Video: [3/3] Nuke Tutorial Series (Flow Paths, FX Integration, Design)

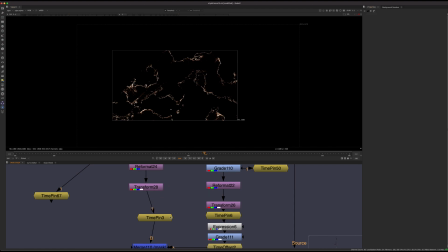It's just you can be lazier with not having to do the math of how many frames you need to offset. So basically I did a little bit of time offset, and I did a really strong grade.
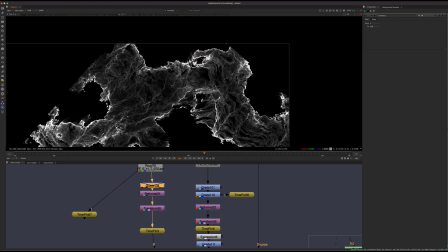So I really just wanted to isolate the kind of bright edges on there.
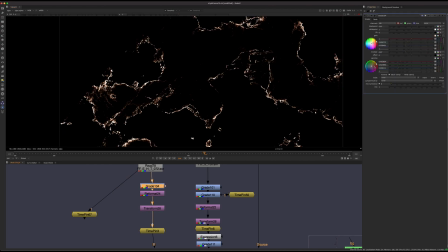So I did a bit of a gamma and a gain here. So a little bit of a multiply down, and a little bit of red into the darker edges. And it looks like a little bit of kind of reddish orange into the highlights as well. So just a grade, giving it that kind of tense look.
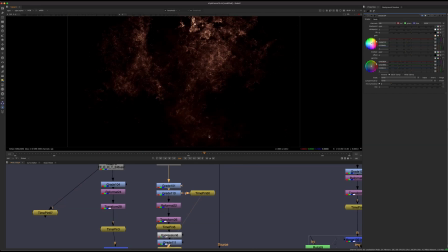And for this thing, kind of the same idea. So we have this, let me just look at it here.
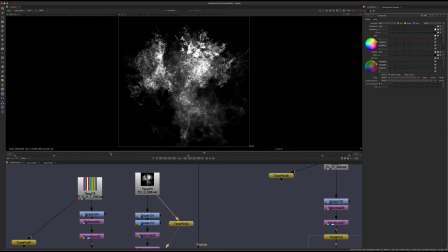So we have this kind of nebula sort of explosion.
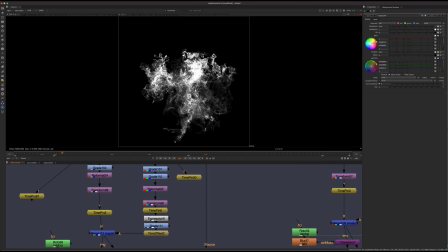So this is kind of going underneath it. So I'm combining these two effects and using them to create kind of a new effect. And that's kind of the intention with this pack as well, is like, same as a noise pattern, you can combine noise patterns and create a new effect rather than just having one single noise pattern,
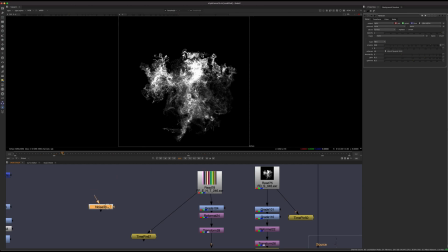right? So if you have 200 effects that basically look better than a noise pattern, you can combine these in different ways and design new stuff. So if you guys are familiar with like kit bashing,
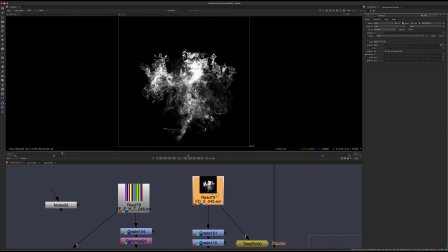that was kind of the idea with this whole project that I've been working on for the last few months, is like, if I can make something for compositors that's sort of like kit bashing, but for compositors with these energy effects. And if there's enough variety, you can basically design new stuff using those elements.
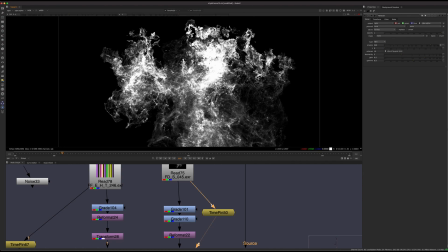So rather than just using this as, here's the effect and you're done, you can combine these in different ways.
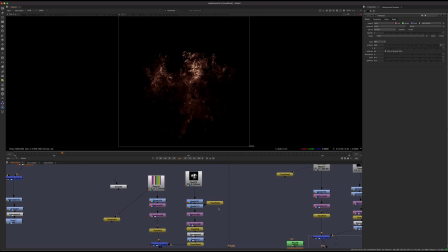So yeah, so I did the same kind of thing, graded it down. I think I actually end up using this as a mask instead.
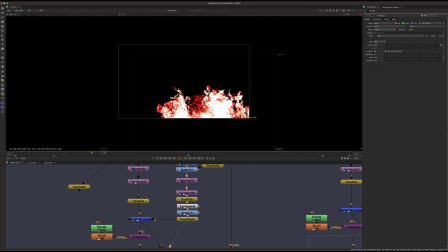So yeah, so this is what the final effect looked like, but I was using it as a mask rather than combining the two.
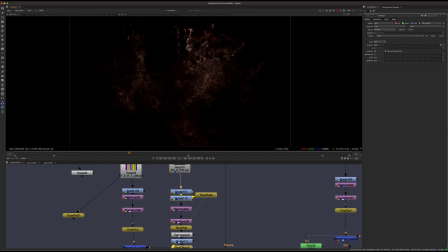I think originally I had started the project trying this out, and the whole shot just looked kind of glittery, which is cool. This is still a cool effect, but it's not exactly what I was going for. So rather than using it just as this effect,
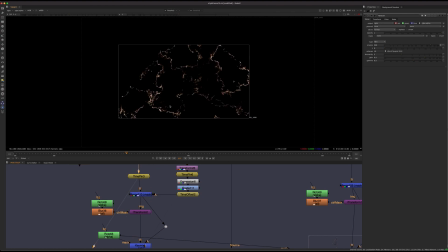I actually just use it as a mask to mask off this sort of embery lines that we did. So that's going to kind of use that explosion animation from this one and just kind of
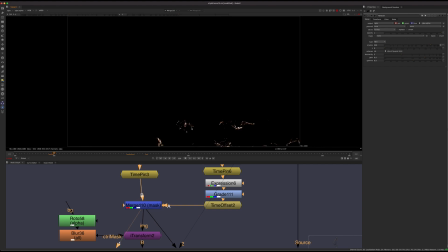reveal our other pattern in a more organic way. So you can see like it looks like this other effect is actually spreading upwards. So if I let it play, you can see how it looks like it's starting to kind of spread.
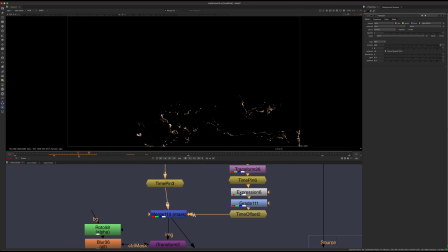And that's going to be a more organic way to like kind of reveal this effect rather than using like a roto feather.
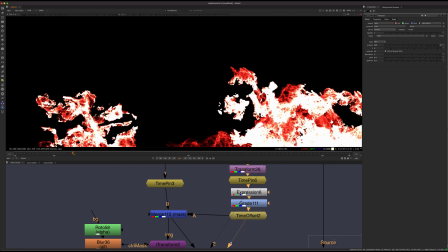Like it's not just going to be a feathered edge. You're going to have like all these little, nice, basically cut out edges in the way that it's revealing.
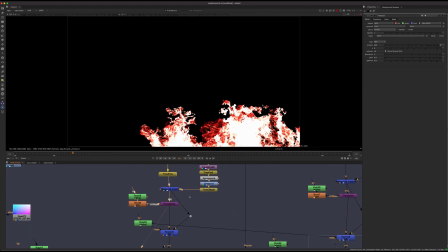So that's one way you can kind of use these effects. And yeah, and then I did a little bit of a warp here.
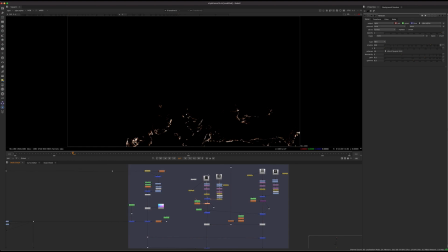So one of the things I noticed when I had stuck this onto the
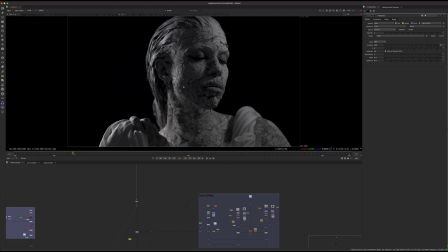the picture, everything felt like it was just like a 2D video being masked by the cracks.
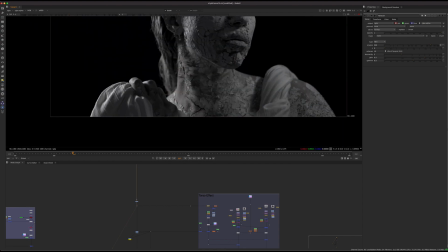So really what I wanted to do is like look at the kind of angle of the neck here and have the effect kind of flow backwards across the neck. So these kind of flow up and then some kind of flow backwards.
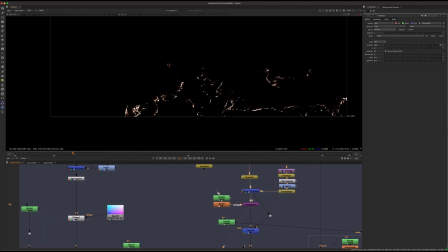And that's really simple by just doing a rotation to fake the perspective. And then the next part here, we have another part of the effect.
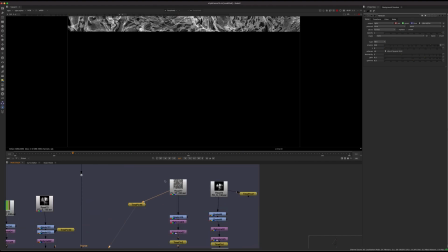So this is a different effect that's provided. And basically this one looks more like kind of liquidy stuff.
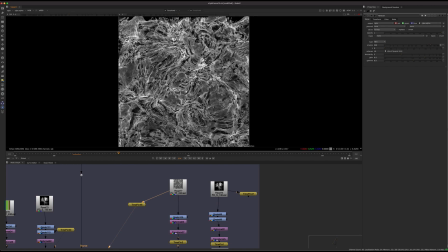But again, the goal with these effects is not to just create something that you just stick over. Like it's sort of an element to build with. Like I said, it's kind of like kit bashing for compositors is how I was thinking of it.
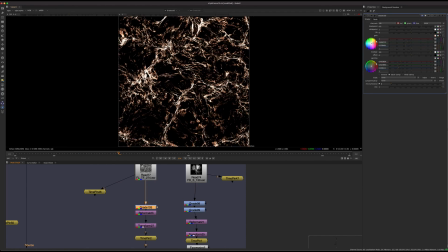So if we take this and kind of do some sort of corrections, this effect already looks completely different than this thing.
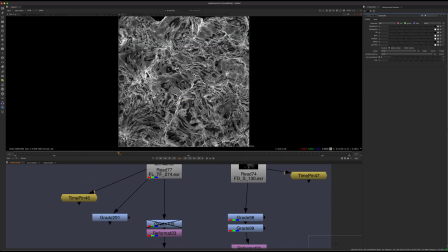But just to demonstrate, you could easily go in so many different directions with this.
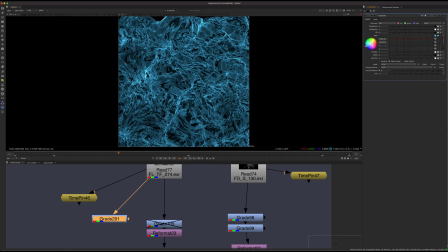You could go into some kind of blue.